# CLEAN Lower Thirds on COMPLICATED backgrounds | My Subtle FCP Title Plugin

Hey, Sean, a few years ago I made a plugin and I made a video about it and put it on Dropbox and then forgot about it and stopped using it after I updated my computer. It just wasn't migrated over. And I was working on a project lately where I'm like, man, I'm having this problem. Wait a second. I already solved it with a plugin that I made for myself. And so it's a plugin for making titles. And understand, I am really bad at design. I'm good at capturing things and framing things in my composition. I feel good about that. But like designing something from scratch, graphic design, I have no eye for it. And anytime I put titles on a screen, I always just feel gross about them. I never really like them. And so I lean on a lot of third-party plugins.
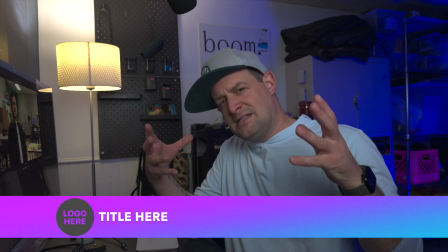And a lot of third-party plugins, there's a box that animates on or a logo or like everything's a thing. It's all a distracting thing that appears on screen. My favorite titles are the ones that just blend into the background.
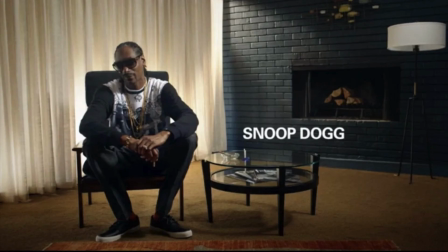And you get to do this when you've been able to set up your shot in a way where there's like a blank space or some negative space in frame that you can put the title over. I love that. I love a good documentary when they've got that beautiful wide shot and they've got a wall or something where they can even make it look like the title's incorporated in the wall, maybe adjust the perspective a little bit. Love that. A lot of the time, I'm working much faster and I don't have the time to create those sort of things. Or we're filming in a place where there isn't that like perfect negative space. And so I wanted a title that wouldn't animate on, it wouldn't be a big obvious box. It would seem like it's just there very subtly. And so I made this one, which I forgot what I called it, but it's like a background blur opacity box thing.
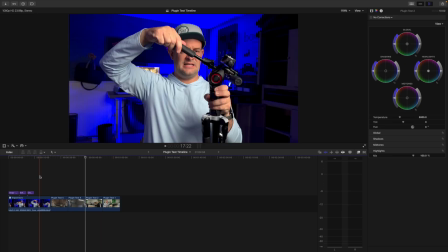Let me show you how it works. So if it's something that you want to use, I pulled up a couple different frames here.
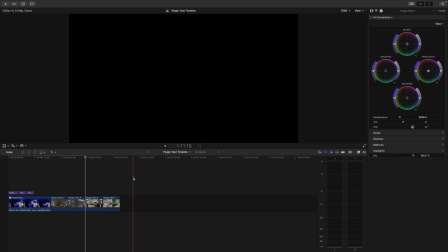My apologies for the freeze frames to my lovely volunteers that don't know they're volunteering.
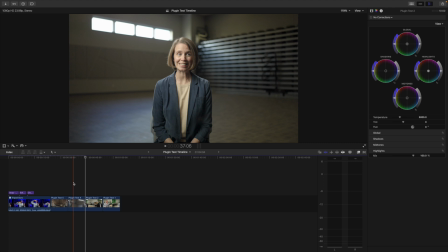But each one of these backgrounds looks a little different, and there's probably space in this one where you could just sort of put something there in the background.
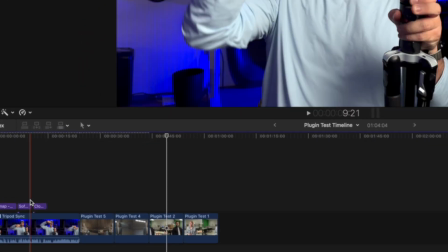But this one, you can see it's so busy that you're either left to like put something that like,
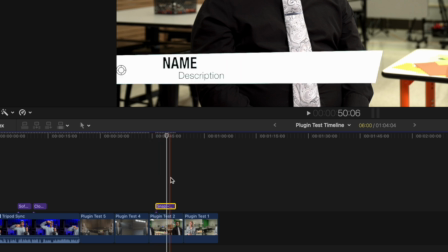animates on screen and pops up, which again, I don't like how distracting that is. I don't like how that's a thing.
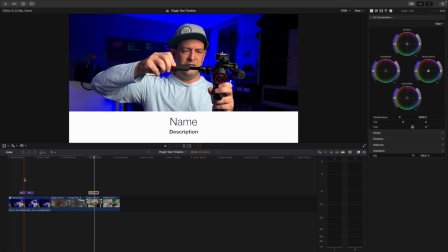Or where it's, even more obtrusive, but less distracting, I guess, or less dynamic.
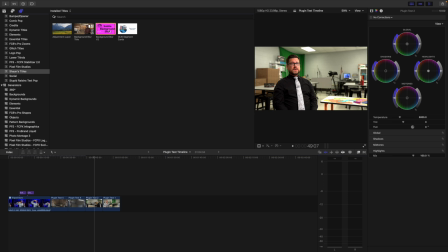So what I made is the subtle background blur, and I'll just drag this down onto the timeline and you can see what we're working with.
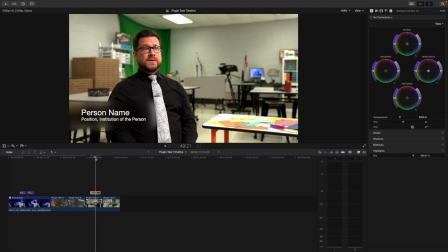At its default, we've got white text on sort of a blurry black background. And it's on the wrong side. I don't think I would want it on this side. So if we come over to our inspector, here's what I'm proud of for the first plugin I ever made.
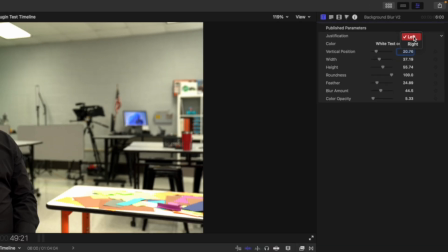First of all, you can pick the justification if you want it on the left side of the screen or the right side of the screen.
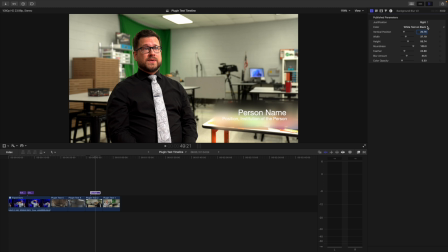It's not a separate plugin. But you can see if it's on the left side, like everything's darker over here, and it makes sense to have the white text because it kind of pops over the darker background. But on the right side, we've got these like bright papers over here, and it's harder to read it.
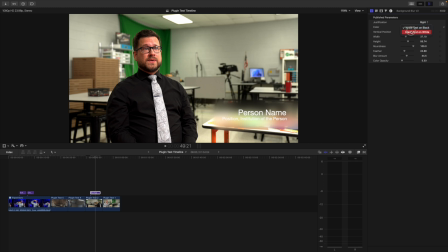And so we can select the next thing of black text on white. And that's a lot easier to read. And then as we come down, we can adjust the vertical position of this, maybe find a spot where it fits pretty well. We can adjust the width depending on what the person's name is and their position. That may be a much longer thing where you need the box to be longer or shorter.
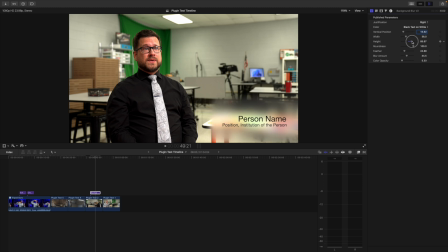So you can adjust the width of it. You can adjust the height of it. The roundness, which is the corner. It's hard to see right now, but I'll show that in a second. The feather of the blur. And I'm going to bring that all the way down so you can see what's happening here.
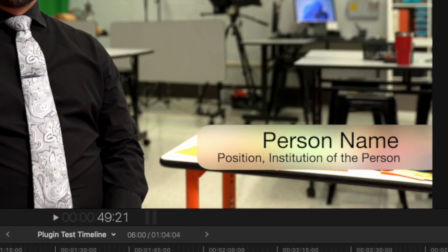And when it's not feathered, you can see that those corners, that's what we're rounding off. And then the blur amount is what you think it is. It's how much we're blurring this little box.
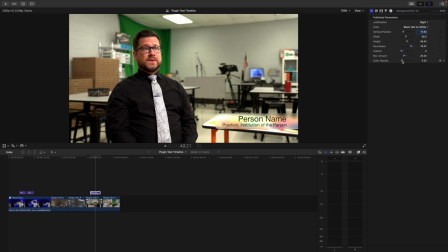And then the color opacity is, we've got a white box right now, black text in a white box. And so we can drag the opacity up until we can perfectly read it, and it is just a box. So the goal here is that you can put this on screen and kind of just fade these things down
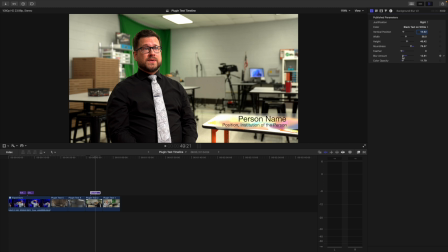until you reach a point where it seems like it's just sort of there without being too distracting.